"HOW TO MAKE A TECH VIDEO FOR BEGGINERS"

Okay, so I do have a little bit of a confession. I've kinda always wanted to be a tech YouTuber.
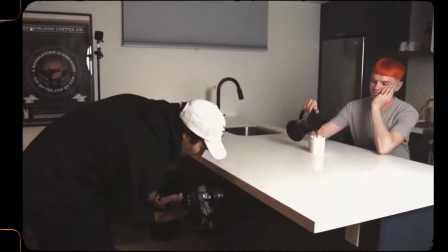6s
Not really anymore, since I've fallen into this like videography, filmmaking, content creation space. I love it, I wouldn't change anything. But growing up watching YouTube and watching a ton of tech content, I kind of always wanted to do that myself. I love tech reviews. I've always wanted to make one. I don't know if I've ever done a tech review. Today's video I'm especially excited for because we're gonna be talking about how to create a tech video for YouTube. Now, obviously, when it comes to creating a whole video about a tech product, the very first thing and most important step is to get yourself a tech product. So I'd like to thank today's sponsor, LG Display, for providing us with this incredible 65-inch OLED display TV.
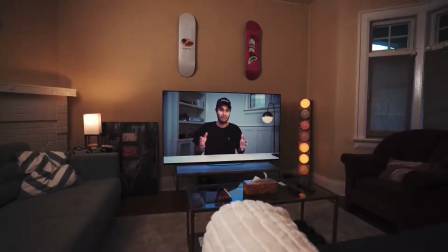46s
It's absolutely fantastic. I've been watching a ton of Netflix and playing video games, but also a few other awesome little features we're gonna talk about. But I'm genuinely pumped for this collaboration because this gives me the opportunity to do something kind of different and exciting on this channel that I haven't done before. If you're a person who's aspiring to begin their own tech channel or you're just starting out,
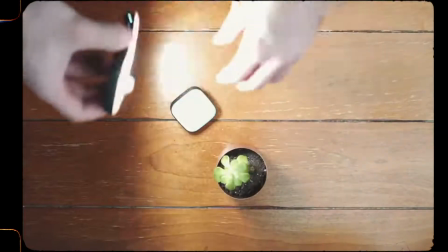67s
I would advise you to begin with some items that are a little bit more affordable and smaller, something you already own or could borrow from a friend, like a phone or tablet, computer, a piece of filmmaking equipment like this little microphone. Either way, all of the tips I'll be giving you in today's tutorial will apply no matter what kind of tech you decide to make your video about.
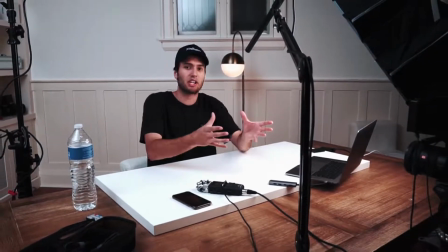86s
So what you're seeing right now is a behind the scenes look at this talking head setup we've got going for this little tech video that we're making. A talking head shot is essentially a person talking to a camera as if there's an audience on the other side.
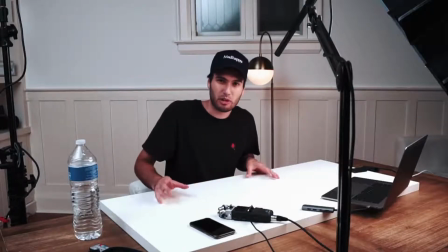98s
Now, we can look at tech videos the same way we look at lots of different styles of videos. You have your talking head or your A-roll, and then you have your supplemental footage that sort of gives context to the talking head, and that is our B-roll. I genuinely believe that the talking head shot is a big part of what makes a tech YouTuber memorable to their audience.
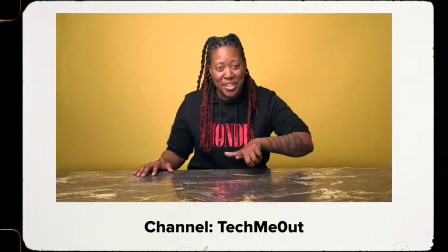118s
It gives them an opportunity to showcase items in the background that might be unique to them, or maybe it's a style of filming or a certain focal length they use.
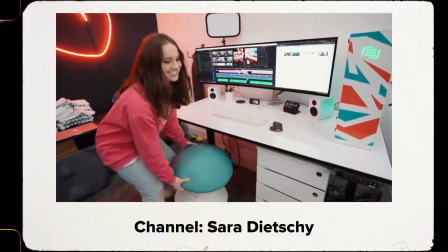126s
I know that many different tech YouTubers take a lot of pride in their desk setup, or maybe it's a color scheme that they have in their talking head shots.
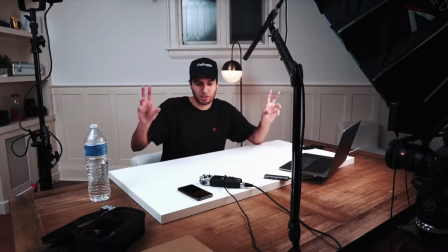134s
Now, what we have here is a fairly basic and minimalistic sort of modern vibe that I was going for in this shot.
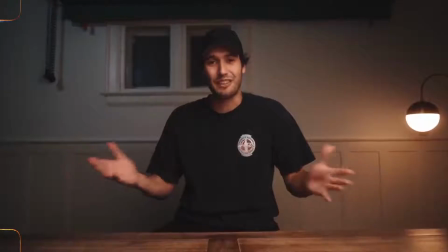140s
I do have my wooden dining room table, but because I use that in all of my videos anyway,
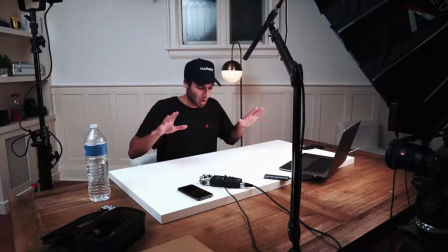145s
I figured we'd switch it up and make it look a little more modern by using a white IKEA tabletop.
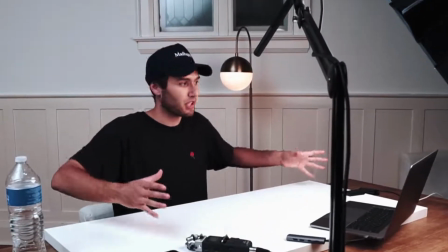151s
Now, instead of having this dining room table in its usual position in the middle of the room parallel to that wall,
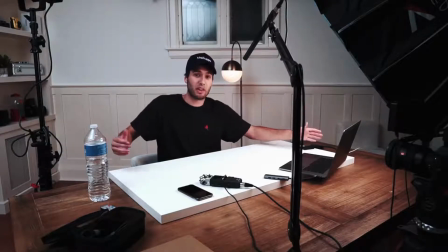156s
I've actually gone ahead and rotated it 45 degrees so that we're shooting towards this corner that you can see behind me.
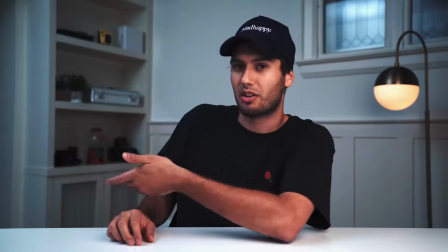162s
This gives me an opportunity to create more depth in the shot, as well as put some things on this shelf behind me that show off some of the things that I use in my day-to-day life.
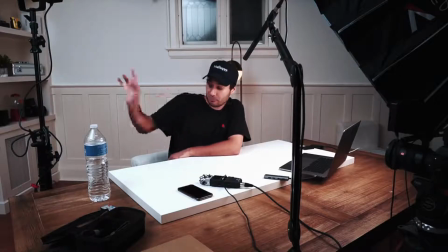171s
On the other side, to fill some negative space, we've got a floor lamp. And next to me here, this is a light stand with the Aperture 120D Mark II.
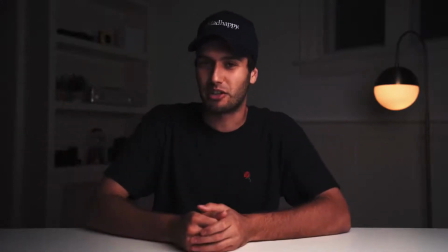178s
If we turn this off, you'll notice that the room gets very dark. We're actually filming this at nighttime, which is what I love about this setup,
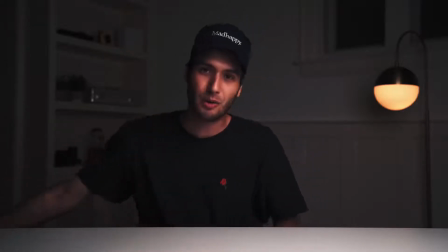186s
is that we can kind of fake a daytime look by bouncing this 120D Mark II off of the wall.
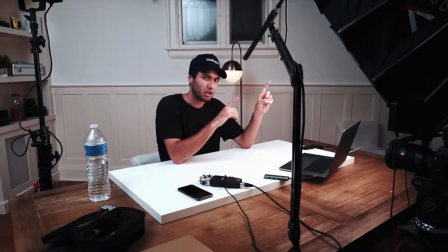192s
Over here, my key light, this is the Aperture 300X. It has adjustable temperature.
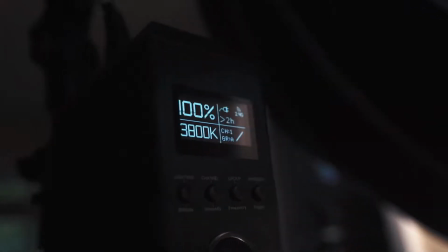197s
So right now it is set to a fairly warm temperature. It's 3800 Kelvin, matching the white balance of the camera, the Sony a7 III.
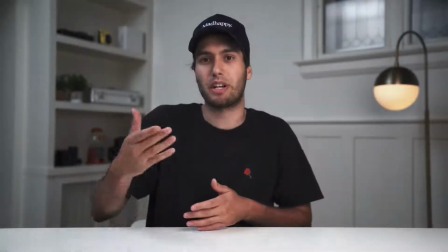205s
And that way we can get this nice color contrast where my skin tone looks somewhat natural, but the background is kind of cool and blue.
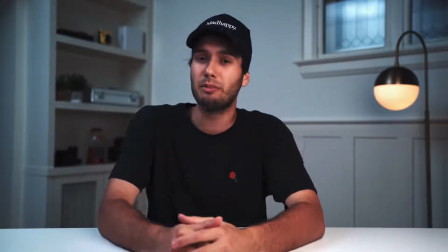212s
Now, the focal length I'm using for this shot is 35 millimeters, which is actually much tighter than what I would normally use for talking head on this channel.
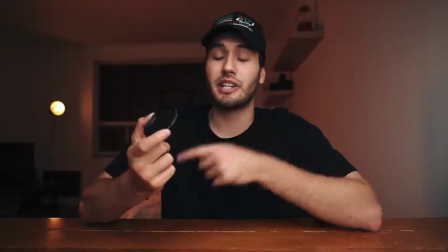219s
Usually I would go for like a 16 millimeter or 25 millimeter. 35, a little bit tighter, still kind of wide though.
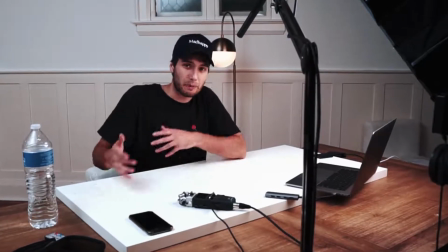226s
I think it just kind of works for this setup. But now that we have our talking head set up and it's all ready to go, we can begin filming our talking head shot.
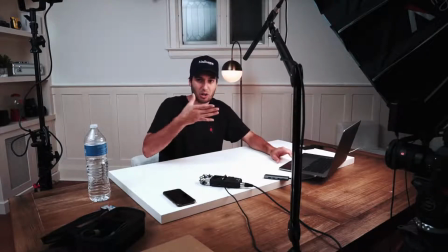234s
On my computer over here, I have some bullet points and some jot notes that will keep me on track when talking about our product, but we will begin with a quick intro.
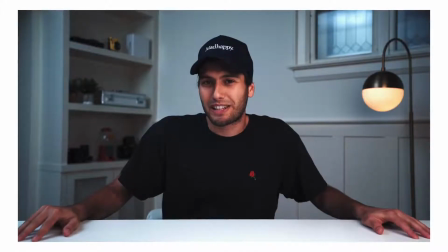242s Welcome back to the channel, everybody.